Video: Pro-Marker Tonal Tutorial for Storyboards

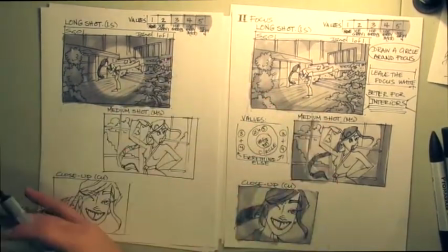16:28 But some parts you might want to use this, other parts you might want to use the other method. The other method is good for
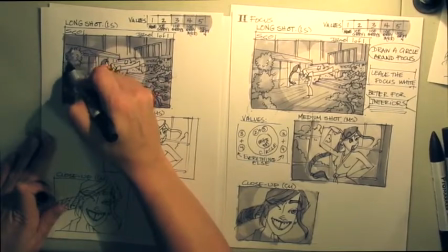16:36 really establishing shots, longer shots.
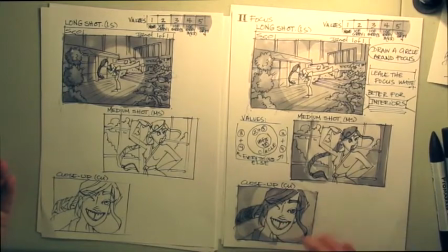16:40 You know, this method much better for maybe close-up shots or pulling the focus where you want it to be if there's a mix of something happening.
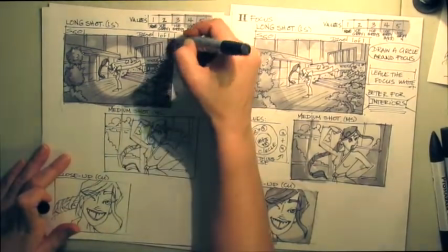16:48 So we can go in and, you know, just designate some of these parts darker.
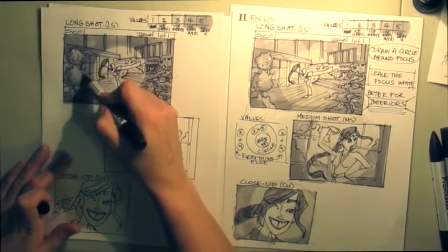17:00 I was copying some of the shadows that I had before.
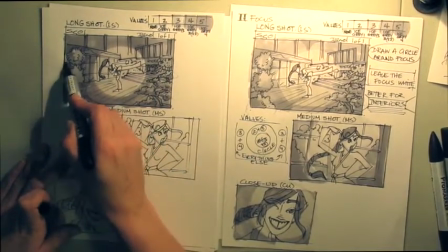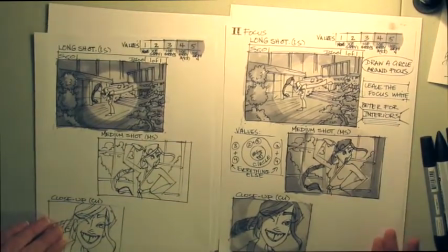17:09 Focus. A lot better for interior because it can seem a little bit weird.
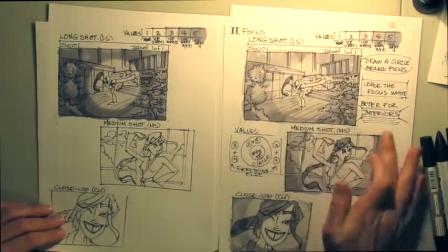17:14 This could be a lighting, you know, seen as something that's happening with the lighting. And exterior, it's going to be weird.
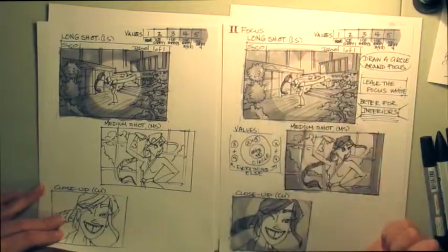17:19 Like, why is there lighting that's, you know, just on that character? So that can be a little bit weird.
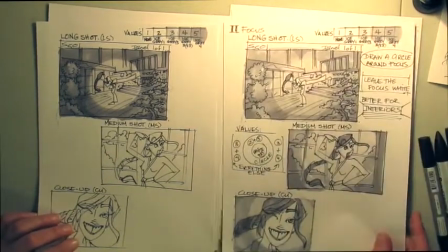17:24 So it's better for interior shots, or even nighttime scenes where there might be a spotlight or something.
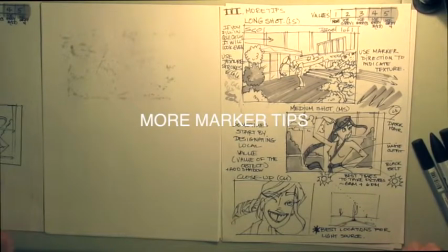17:30 That would be good. So these are just some additional tips. As you can see, markers go through paper.
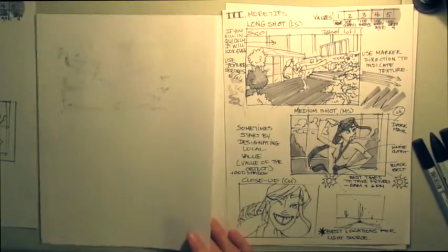17:37 So you always want to have something underneath your paper that you're working on so that it can absorb that.
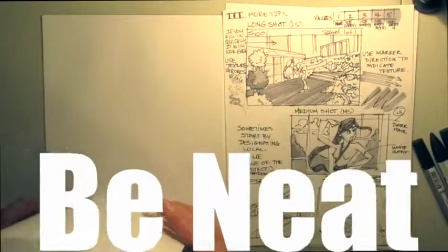17:45 And you can just keep reusing that sheet of paper to absorb the ink.
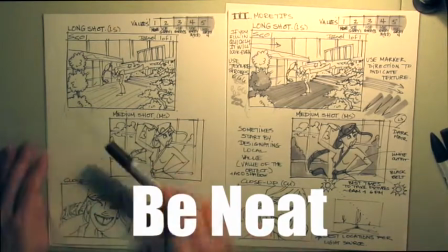17:49 Some of the other things here, you want to use directional strokes to describe, you know, what's happening on the page.
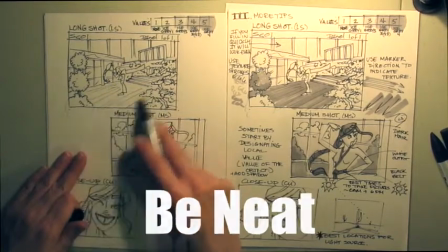17:56 So for instance, if we have, you know, these planks here, I'm going to want to try to
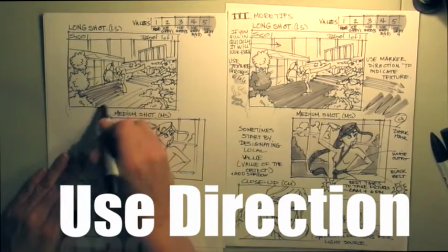18:01 make my strokes go in that correct direction.
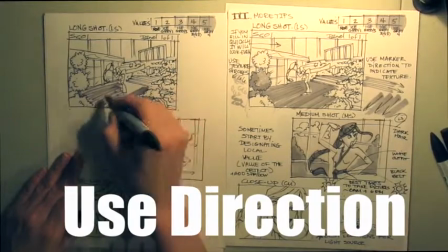18:08 If I do that,
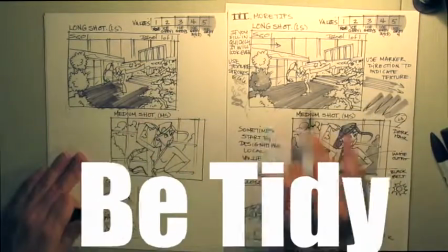18:10 don't worry too much about going outside of the lines, but you want to try to keep it, you know, fairly neat and tidy.
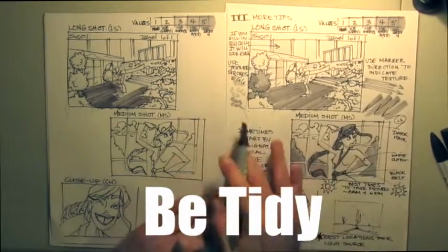18:19 Some of it might go out a little bit, and that's okay. And you maybe want to draw outside of the lines.
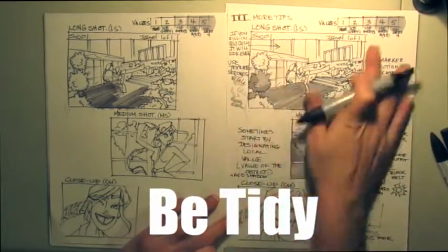18:24 That's okay as well. When you go to shoot it, that's the important part, that you're cutting it in for your animatics.
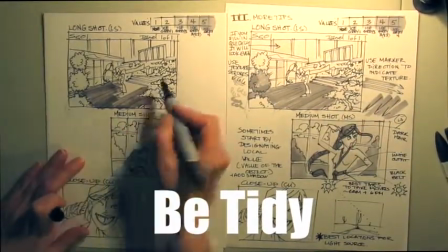18:29 It's going to be cut in closer. So we can see here already it's getting the look of a deck.
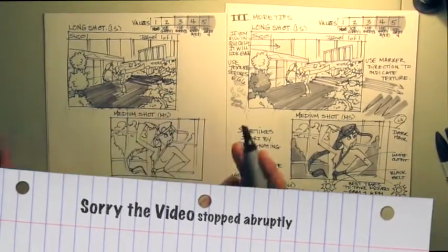18:41 Just by indicating and using those strokes. So same thing goes for the bushes as well.